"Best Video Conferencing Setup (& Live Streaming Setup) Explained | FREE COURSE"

Now you may notice that these look a little bit green or the color isn't quite exact compared to these other lights that I'm using to light up me. That's because these bulbs are about 5,000 Kelvin and these other lights that I'm using to light up me and the rest of my studio here are more like 5,600 or 5,800 Kelvin. So these are going to look a little bit warmer. They may look a tiny bit green on this particular camera. For whatever reason, they look a little green on my main camera here. And the camera I'm going to show you for doing the web streaming, they actually look just fine and they don't look green at all. I'm going to attach the diffuser panel, which is just Velcro, super easy. Because I have this front diffusion panel on, this front panel here is acting as the actual light source. And because it's so big, relative to me and my face, it's going to produce really nice looking shadows. Shadows that are not very hard edged, that have a nice kind of gradation from the light part to the dark part. And that's going to be really nice. It's also going to be nice because it's so large that you may not have to use multiple light sources if you position it right. And that's something that we're gonna look at coming up in the next lesson. In this lesson,
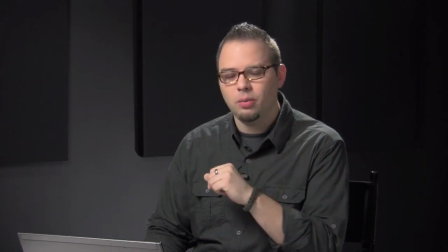I'm gonna show you how to set up this exact lighting look with the parts that we just went over and maybe a few extra parts that you can find at your local hardware store.
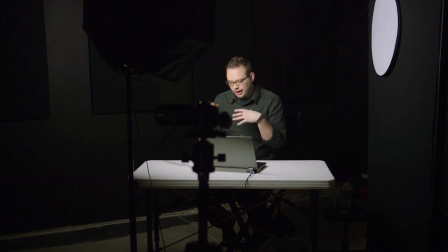So let's say for example that you wanted to do a very simple kind of stream with your desk here, a little laptop computer, and you wanted to set up the camera and make it look great for that.
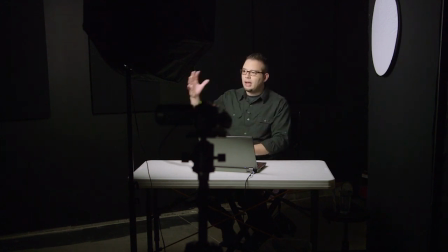Well, here's how you would get the lights to look right. Right now, you are looking at this setup with only this one light. That's the only lighting in this space. There's no windows in here, and this room is painted black, because this is my studio here.
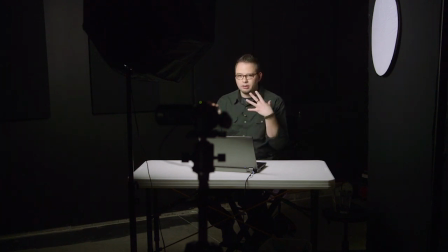So it's very, very dark. You're not gonna get a lot of light reflecting from this one light. So I can get the light to look right for me in this position on this camera right here, and we're gonna pretend for a second that this is the camera that I'm going to be doing my video stream on.
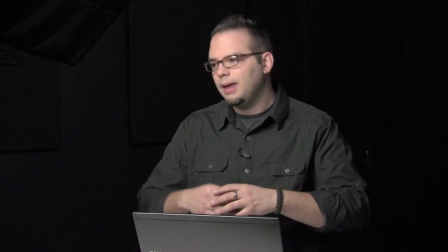You can see that it's a little bit tighter as you kind of widen out the shot.
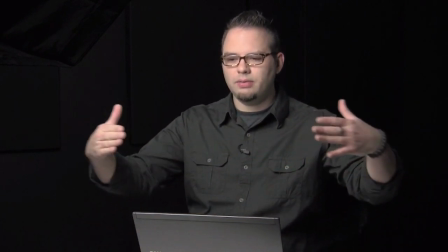It's going to be a little bit more difficult to place your lights because you're gonna have to kind of get them further back and further out.
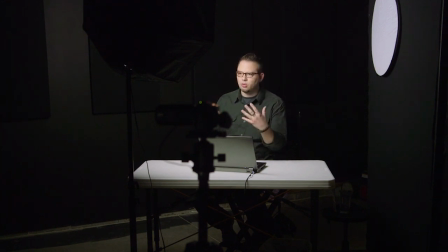So with this one light, a really simple kind of way to get this to look great is to bring it in close and get it out of the shot of that camera.
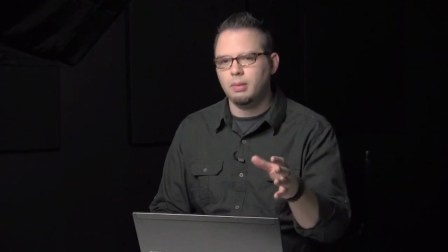Right now my streaming camera is about six feet away from me and that's doing a good job of kind of compressing this shot. It's making me look a little bit better because the camera back at that distance allows me to kind of zoom in,
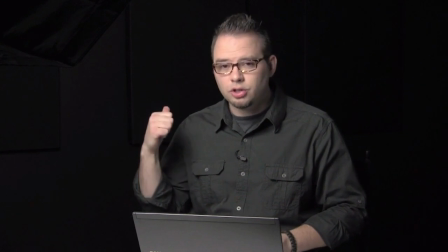and that's going to compress the features of my face and also show less of this background here, which is a good thing.
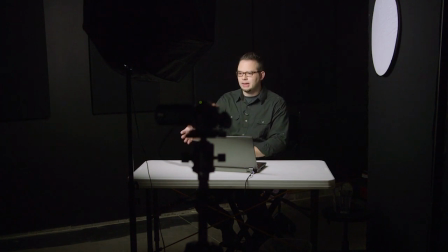But I need to find a good spot for this light. Now, I just kind of set it here, but I think it needs to be adjusted.
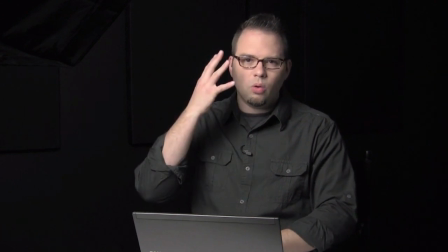So what I'm looking for is for a little bit of dimensionality to the face.
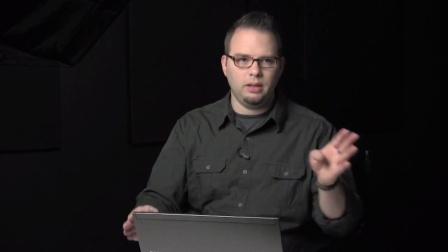I don't want the same power of light on the right and the left because that's going to make my face look very flat.
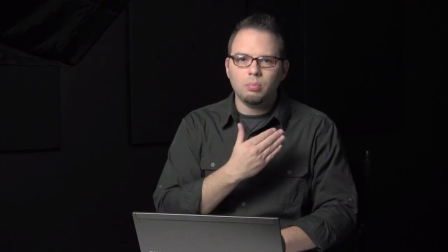That's not super natural. What I wanna see is just a little bit of a difference between the bright side and the darker side.
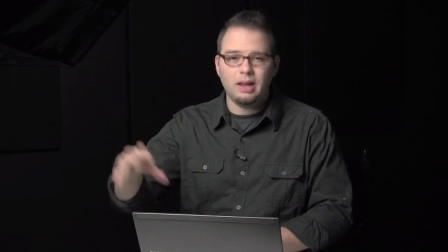So if this was my only light, or this is my brightest light, I'm gonna call this the key light, this is my main light.
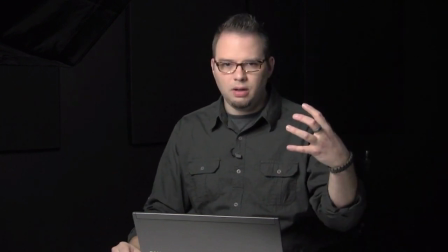And any other kind of light that I either reflect onto my face or I shoot from another light source is going to
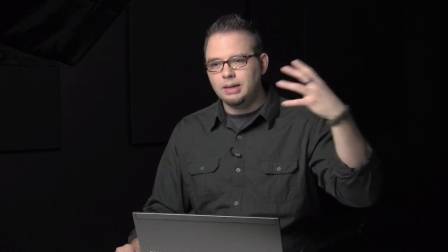be a fill light if it's coming from a different direction other than the main light.
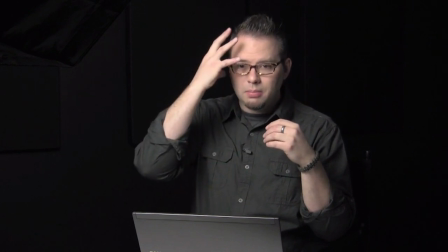So this is my key light, and right now I can see that it's lighting most of this side of my face, but it's also getting pretty much all the way over to here.
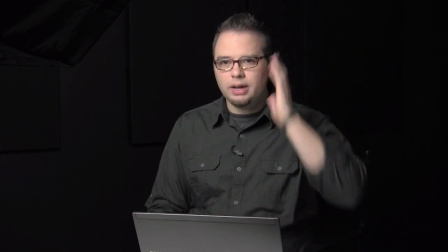And then this side right over here is pretty much in shadow.
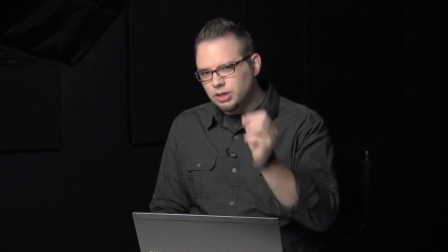So that is pretty close to how I might want it. But I need to adjust it a little bit because I can see the softbox in the monitor. So let me do that and see if I can find a better spot for it.